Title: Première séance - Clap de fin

On doit trouver une raison proche de ce qu'on a voulu interpréter, dire par la musique. Mais c'est moins contraignant parce que... Ça ajoute à l'univers musical. Oui, ça ajoute énormément. C'est même indispensable. Après, c'est de pouvoir travailler avec des gens qui ressentent ces choses-là, des réalisateurs. parce que c'est souvent le cas, nous on ne fait que donner un sens, un storyboard, on donne une idée comme dans les films, mais c'est en 3 minutes, donc en 3 minutes ça n'a rien à voir.
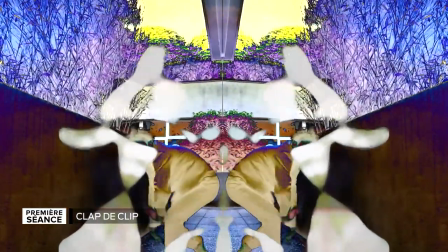Nous sommes rue Sainte-Catherine, nous allons rencontrer les membres des LACDF, un groupe bordelais connu ici puisqu'ils ont fait plus de 300 concerts, ils ont fait les premières parties de Chaka Pomp ou d'Aïam ou encore des Soviets Suprême, allons-y.
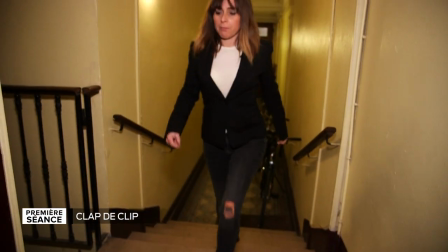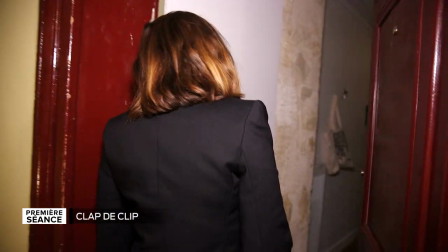1066s
Nous sommes donc maintenant en plein centre de Bordeaux avec les membres des lacets des fées. Vous êtes là en train de monter votre prochain clip. C'est vous, JB, qui êtes en train de le monter.
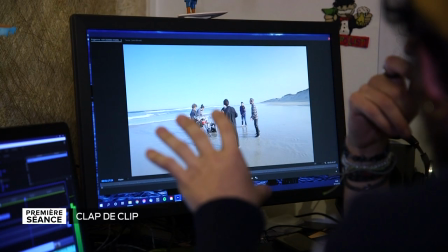1080s
Thomas, vous avez fait et vous avez travaillé sur le montage. Et vous êtes aussi dans ce groupe au chant et au violon. Racontez-nous comment ça se passe.
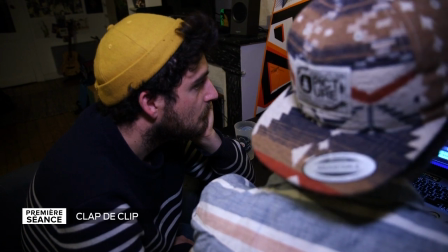1093s
Vous n'en êtes pas à votre premier clip. Quel est votre rapport à l'image ?
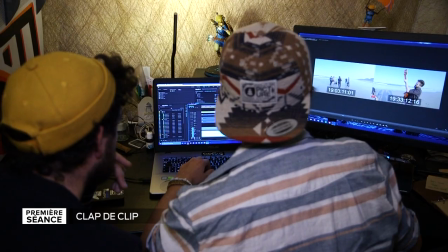1099s
Est-ce que c'est important aujourd'hui, indispensable pour un groupe d'avoir un clip comme support de sa musique ? Alors oui, c'est super important, c'est même essentiel. Surtout quand on ne fait pas de concert à cette période, les gens ne peuvent pas nous voir.
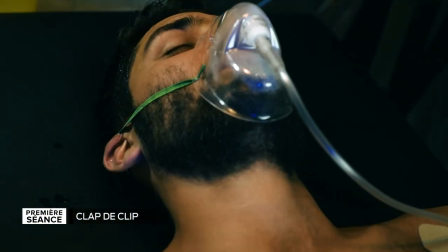1116s
Et avoir ce support vidéo, que ce soit sur les réseaux ou ailleurs, c'est quand même assez essentiel.
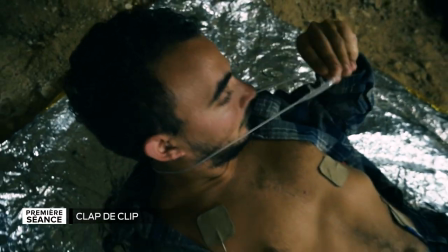1124s
C'est pour ça qu'on s'est mis à faire nos clips. On avait déjà fait des clips auparavant, on avait travaillé avec par exemple une équipe qui s'appelle les Graphistollers.
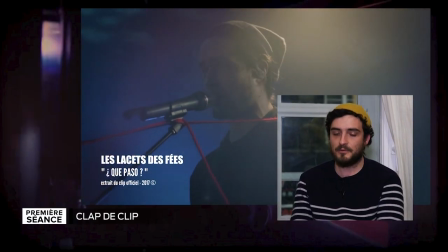1133s
On avait fait des premiers clips, mais depuis le confinement,
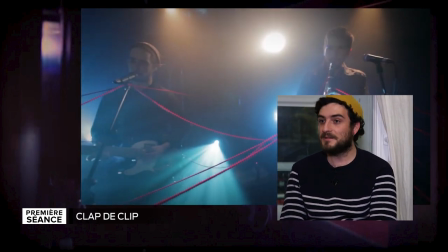1137s
on s'est dit que vu qu'il n'y a pas trop d'activités, qu'on ne pouvait pas trop contacter d'autres personnes,
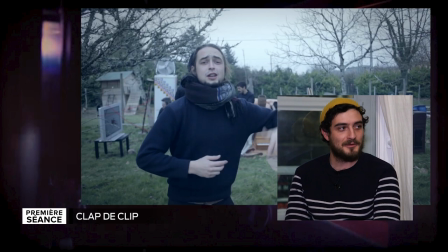1142s
on allait les faire nous-mêmes. On s'est rencardé, on a bûché un peu sur un scénario, on a choisi un premier morceau. Donc là, on va parler de Bac Techno ? Exactement. Donc on a choisi ce morceau qui est un instrumental, donc pas de parole.
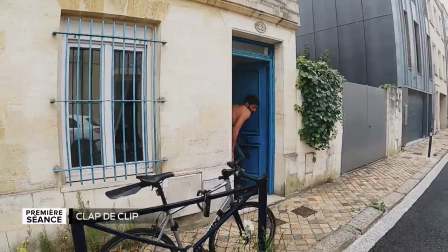1156s
Donc on était vraiment libre dans l'imagination des scènes, de créer une ambiance, quelque chose de cohérent autour.
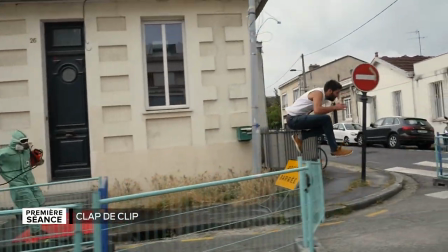1162s
Alors ça c'est hyper intéressant, justement il n'y a pas de parole, il y a de la musique, et finalement c'est l'image qui vient amener, qui amène le propos.
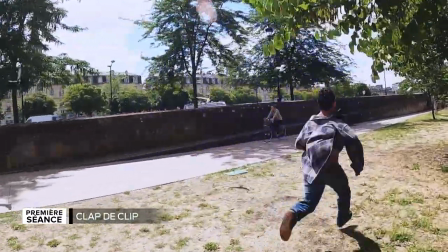1170s
Exactement, donc en fait ça fait un peu office de court métrage, parce qu'on a vraiment mis une histoire du début à la fin des morceaux. la musique
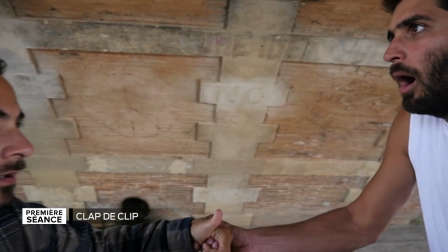1178s
accompagne l'image donc pour ce premier clip qu'on a fait au final c'était pas un clip où on nous voit jouer etc c'était
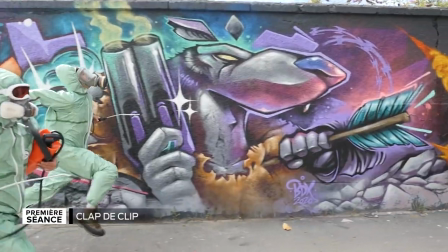1185s
vraiment une sorte de court métrage avec des acteurs. Oui parce que dans les précédents c'était Kepasso notamment, il y a une partie en live.
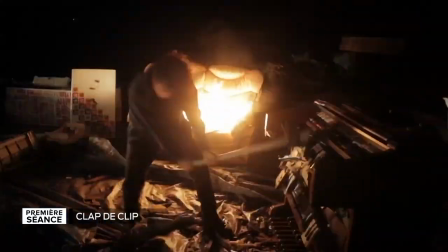Max, vous êtes au chant, à la guitare et à la composition, à l'écriture. Quel est votre rapport, vous, à l'image ?
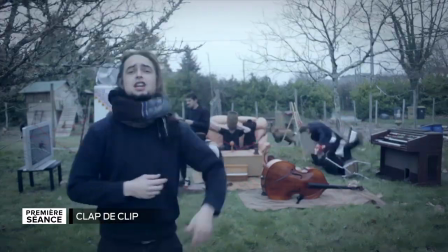1210s
Quand on écrit, on a toujours plein d'images en tête.
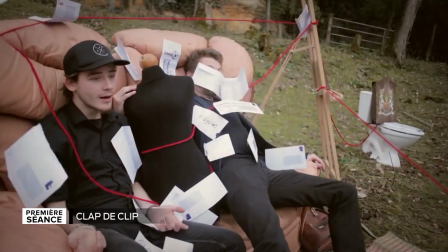1213s
Mais est-ce que ce qui vous est arrivé, d'écrire une chanson et de la visualiser en clip ?
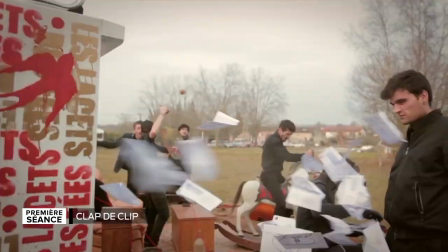1220s
Oui, alors moi, je n'y pense pas sur le moment où je compose. Mais ça va plutôt se passer après, quand le morceau va être composé. Et qu'on s'en dirait que s'il y a une petite idée qui vient.